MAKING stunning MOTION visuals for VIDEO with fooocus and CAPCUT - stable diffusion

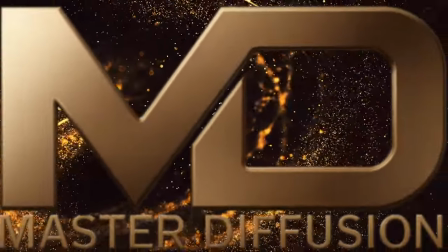[0:00]
How's it going today? Today I'm going to show you something pretty cool, really simple.
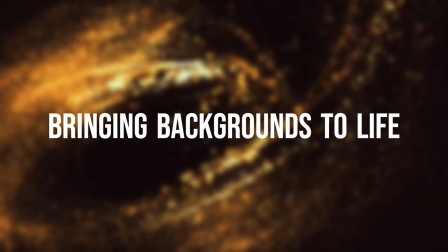[0:05]
I'm going to show you how to bring your backgrounds to life.
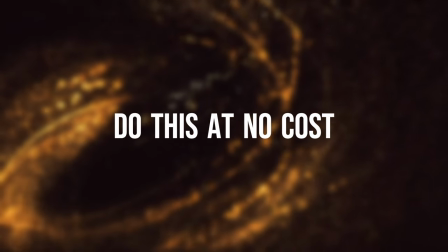[0:08]
We're going to make backgrounds with Stable Diffusion and Foucus, and we're going to take those over to our video editor.
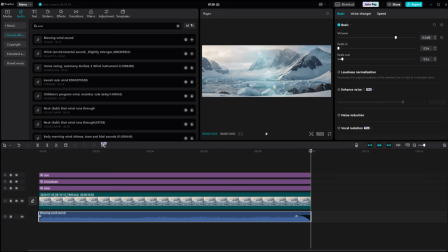[0:16]
We're going to use CapCut today, but this will work in other editors as well. But we're going to add some atmosphere and ambience to them,
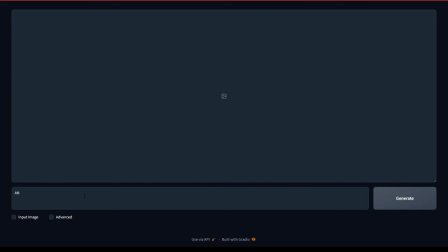[0:24]
and we're going to make them look cinematic and something that you could drop right into a little short film or something you're working on. Anyway, let's get started. So over in FUKUS, I'm going to leave my settings basic.
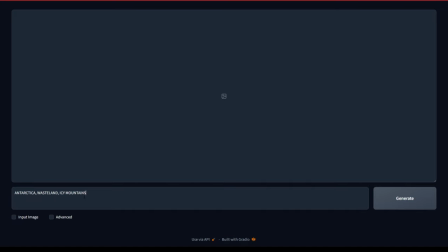[0:38]
I'm going to turn on hyper-realism and cinematic, and I'm going to go with a pretty wide shot here.
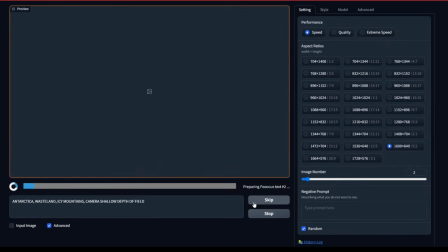[0:44]
I'm going to do 1600 by 640 so that it has that cinematic screen.
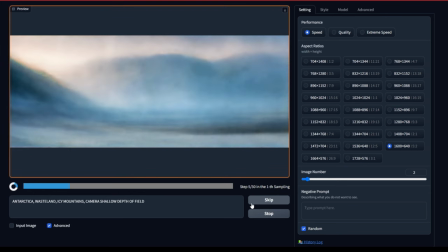[0:49]
This one today I'm going to be working on is just like a snow scene. like I'm going to put in Antarctica and get us a
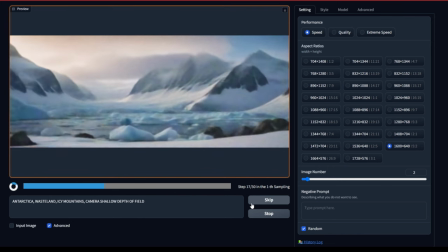[0:56]
nice scene that we can go make it look like it's real over in our editor and we're going to run ourselves a couple of pictures here and see what we get.
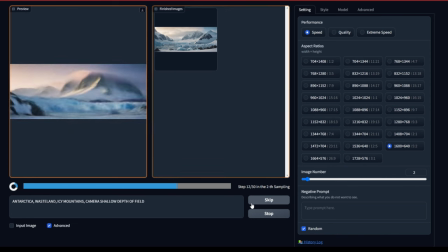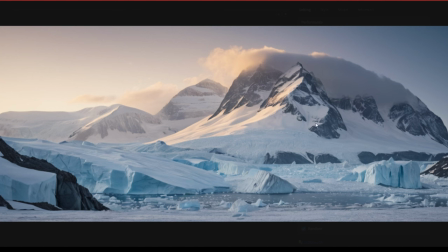[1:08]
Now even though I put a shallow depth of field in my prompt I'm not super happy with this so I'm going to
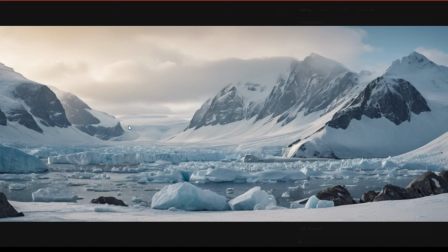[1:14]
drop it into Photoshop real quick and we're going to give that a little heavier depth of field. It'll give us a more realistic look in our final product and all I'm doing here in photoshops i'm blurring heavy at the bottom edge
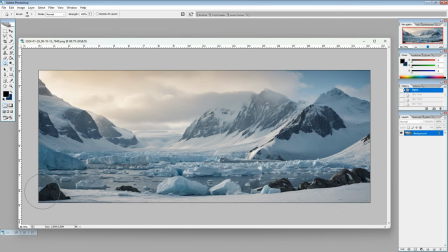[1:26]
i'm going to come up a little higher and blur a little less and then the very deep far reaches of the picture i'm going to blur those heavy as
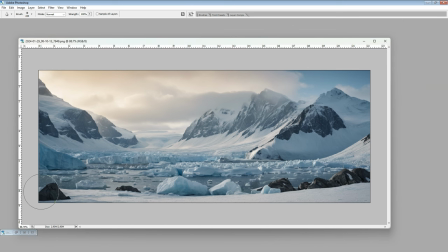[1:32]
well and then i'm just going to save that so
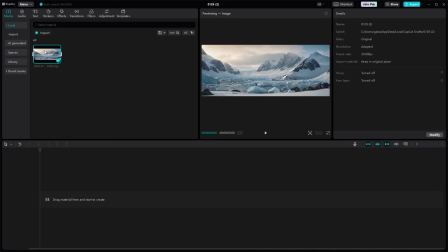[1:44]
we're going to import that image now over here in cap cut and we're going to drag the image down onto our timeline um i'm going to set the time to around 10 seconds just for a demo here um this is you know you can set this for anything you want.
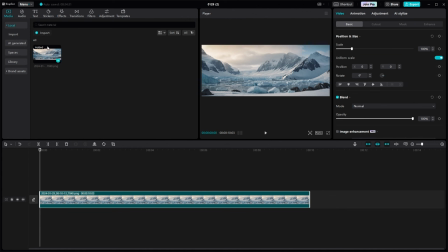[2:01]
Now we're going to use the keyframes here, and I'm going to show you how just a subtle bit of movement is way better than a lot of movement or drastic movement. Depending on what you're doing, you might want to play around with the scale or the position.
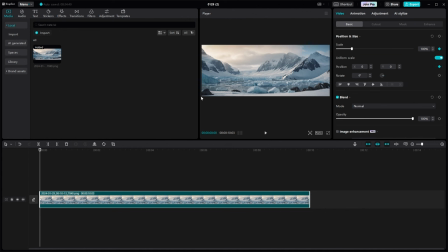[2:20]
On this one, I think I'm just going to do the position side to side and just get a very soft, smooth panning shot for this and then we're going to add some effects in after that okay
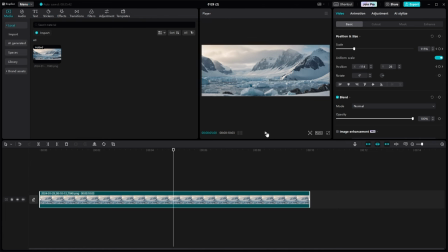[2:40]
now that we've set our keyframes up we're going to go over to the effects tab here and click on video effects and we're going to type in I think we'll go for mist here first
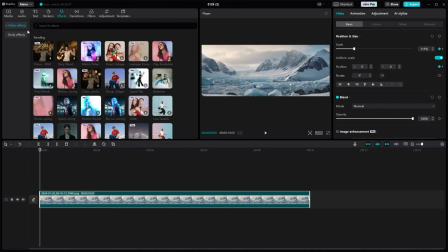[2:50]
and a mist it gives it actually just puts a mist over the entire screen you can and you can control the the strength of the effects with the sliders on the right,
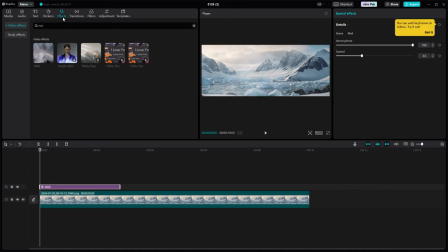[3:01]
the atmosphere and the speed sliders. I'm going to go ahead and drop a couple other effects in here before just anything.
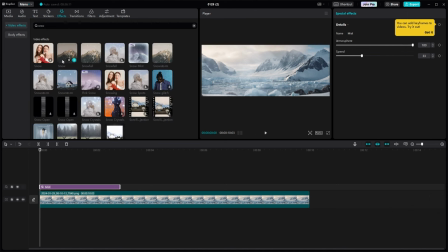[3:09]
I'm going to grab a snowstorm effect here and drop it in as well. And then I'm also going to go type in the search bar sun, and that gives us a nice flare look to the picture, which, you know, that camera lens flare can add a lot of realism to something.
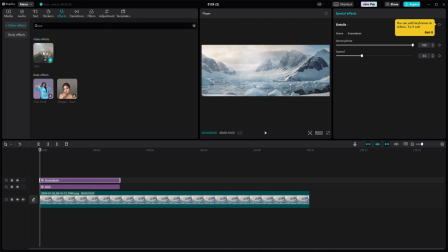And now I'm going to go through each one of these and adjust the sliders until I get the, you know, the depth and the speed of the effect that I'm looking for.
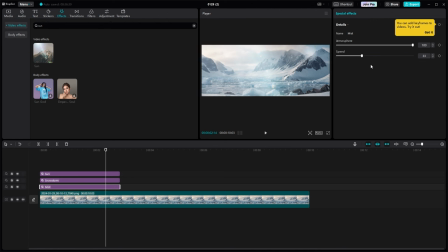[3:40]
Being that we're in the Arctic, I'm going to turn it down on the atmosphere, which blurs it out a little bit and fades it. But I'm going to turn the speed up because I want it to look like the snow's blowing pretty hard. Then we're going to adjust the amount of solar flare we're getting there, sun flare we're getting there.